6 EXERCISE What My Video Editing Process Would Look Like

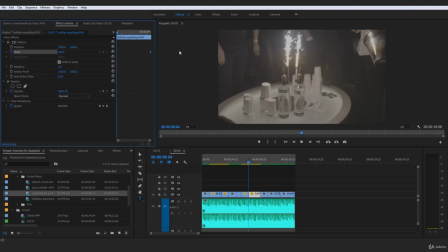(8:18)
We could put a keyframe there, drag that to the end so that it finishes on 100, pop that on 150 so it's nice and zoomed in, and now if I give this a play from this sequence here,
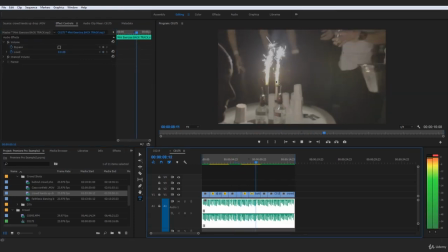(8:28)
it's going to zoom into that Budweiser, zoom out of the bottle service to reveal that guy's head as well.
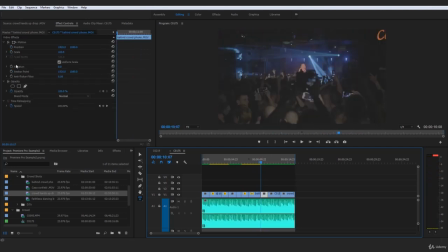(8:34)
And I could even have it now zooming in on the stage right here.
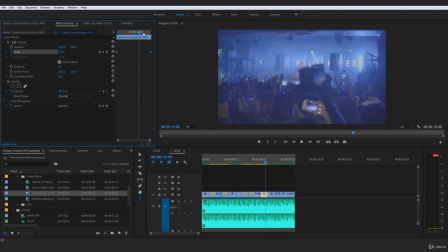(8:37)
And just literally by some very cool kind of keyframe clip dimension strategy like this,
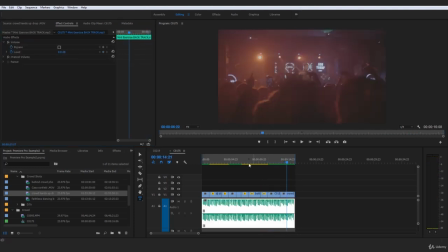(8:44)
we create artificial movement in all of those shots which originally had none.
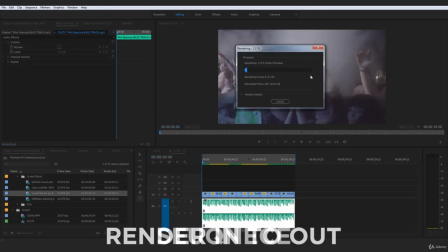(8:49)
And I'm going to go back to sequence, back to render in to out. And I'm just going to give that a render in and out.
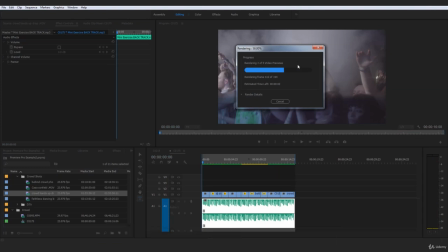(8:54)
And actually, we will have definitely achieved putting together a very nice sequence,
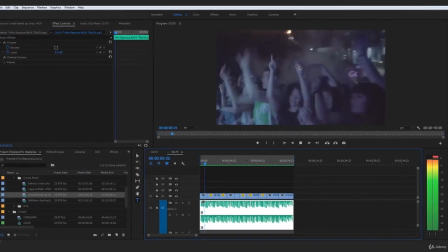(9:00)
but then also adding artificial movement into all of those scenes which looked a little bit too still.
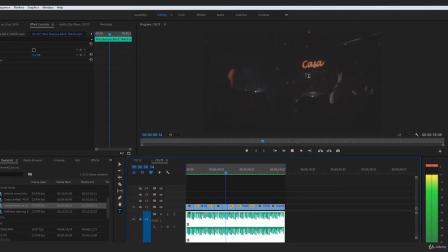(9:06)
So overall, this is looking extremely nice in my opinion, and this is starting to look like a very, very,
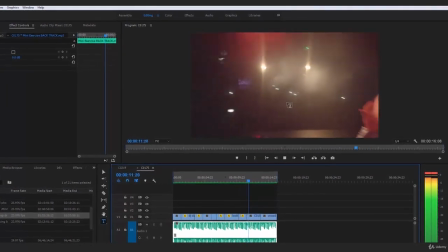(9:11)
very nice piece of content right here that we have actually created in not a very long period of time at all.
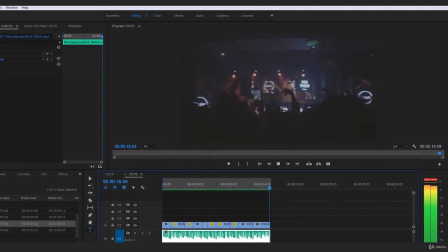(9:16)
Kind of just thrown this together, and it's looking extremely nice.
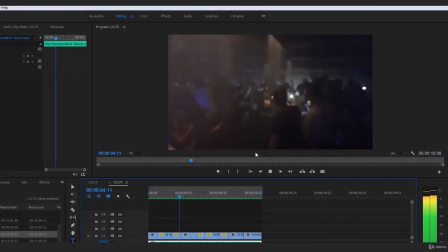(9:20)
So you see right there, guys, that is overall what my video editing process would look like when in terms of throwing all my clips in there,
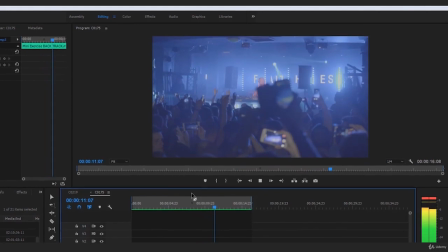(9:27)
actually organizing those clips, then actually just syncing all those clips up to the beat,
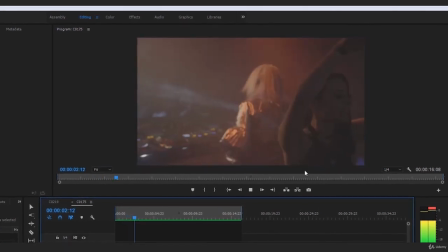(9:33)
and then also my personal process for creating kind of a little bit mundane, boring clips into more lively,
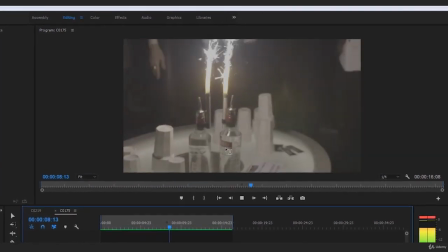(9:41)
active ones by faking that camera movement via the clip dimension keyframes,
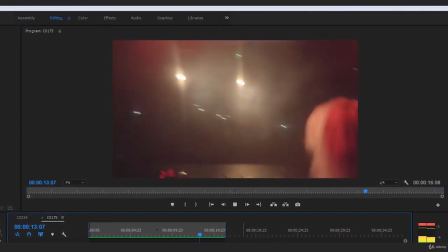(9:45)
which are super important to me and a super big part of my video editing process.